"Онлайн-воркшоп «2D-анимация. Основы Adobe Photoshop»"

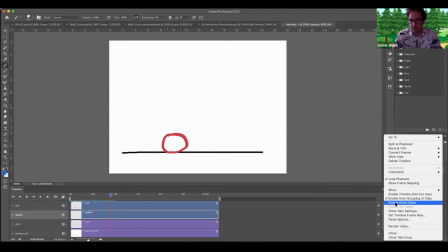(32:55)
Oh, I need to enable again onion skin, so I can see the where it's gonna go.
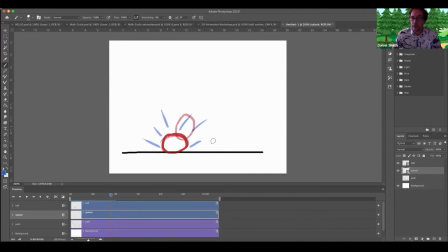(33:03)
So it's quite a useful tool, that. Okay, so I'm on this next layer and I wanna kind of continue their journey a little bit. So let's do that, yep, that.
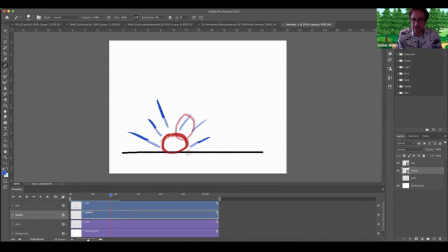(33:19)
Maybe a little there. So that's the second part of this splash. Maybe let's just grab a few, because they're no longer there. That'll do, okay. And I think let's do some when it hits the ground here as well.
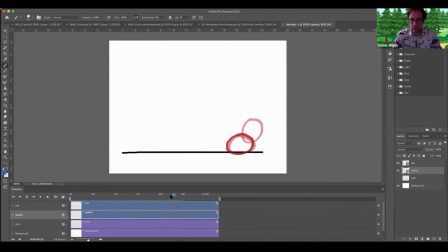(33:38)
So which one are we on? One, two. Ah, right, so what's it doing? Cleverly, because we've got some drawings already here, it's showing us the before and after.
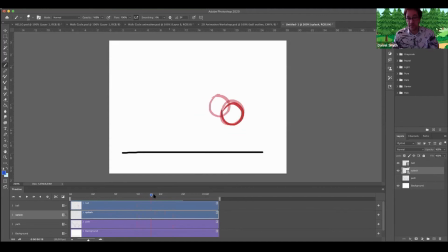(33:56)
So that's what I mean by onion skins. And it's called onion skins because, you know, the amount of different layers on an onion. So it's showing you the frame in front of it and the frame behind it. So sometimes it's kind of could be
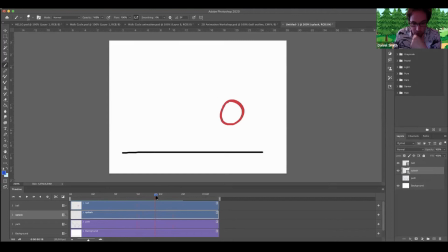(34:11)
maybe a good idea to turn that off so you can see, right, there it is. And then just turn it back on again so you know that's definitely the right one. So we want some more splashes here. There you go. Oof. Oof. Good.
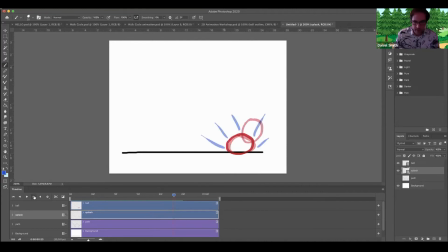(34:28)
And then we're going to move forward one and finish these movements off. Try and get it in the same direction as this movement. Maybe some little ones in here. That's quite big. There you go. That'll do. Okay, so let's turn off onion skins.
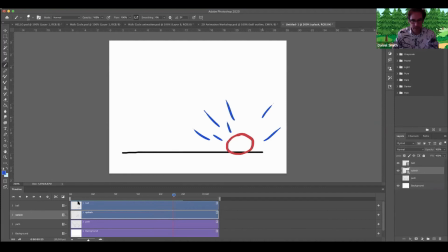(34:48)
And that looks a bit messy, but it's going to be such a quick, it's going to be so quick that, you know, the eye will not see the detail on it. So there we go. That's kind of fun. And so the difference between using a video layer and using
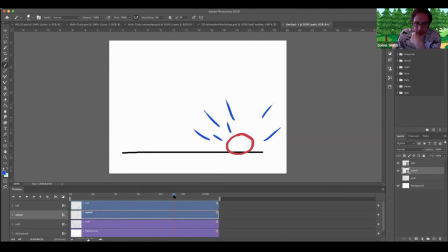(35:07)
a normal layer is that you can draw on it, you know, every single frame. Well, you can't do that with just standard standard layers like this. All right, that's kind of interesting.
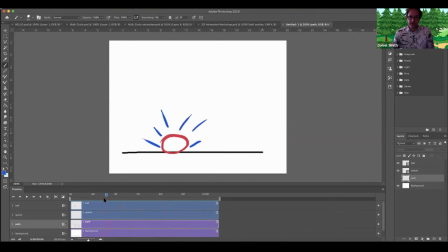(35:22)
So try that out for yourself, and, you know, give this a cleanup. So you can go back in here and, well, let's go to our ball layer. And, you know, don't think that it's once it's drawn, it's finished.
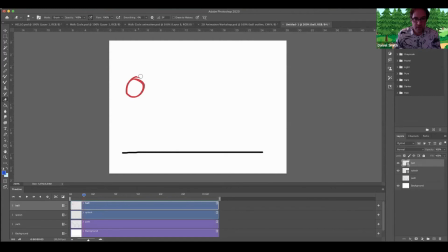(35:40)
You can always tidy things up. See, let's give that a little tidy up. You know, you could come back in and fix that if you wanted to. Whoop, it's the wrong color. Let's pick that red. So once it's drawn, it's not stay drawn.
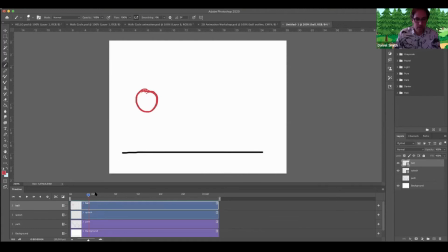(35:59)
You know, you could color in each clip if you wanted to. And you can definitely go in and tidy things up. So use this technique as your rough sketch. And then you see there, let's definitely come in and tidy that up.
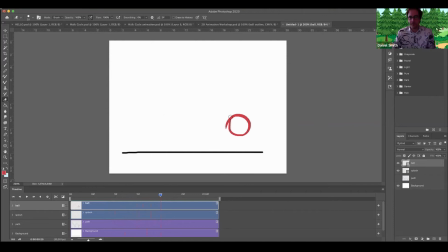(36:20)
That's no good. But you know what I mean. Give it a nice tidy up there. The other nice technique you can do with this is what I've done here.
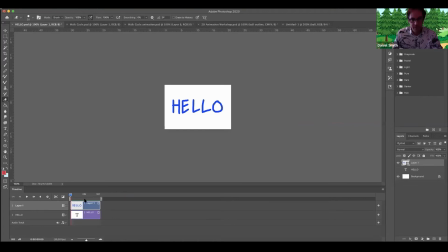(36:31)
If you want to animate text, if you want to give titles to your short film, this is a really nice way of doing that, to give a bit of life to something which is written, and also to give something a more of a handmade feel.
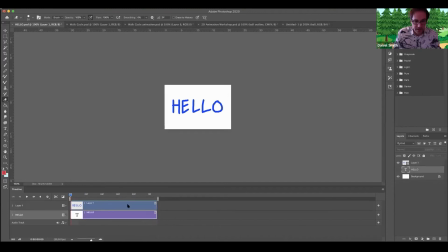(36:52)
This is quite a nice technique. So this is what we're going to create. We're going to do this nice and quickly and a bit smarter than this. So let me dump that video layer.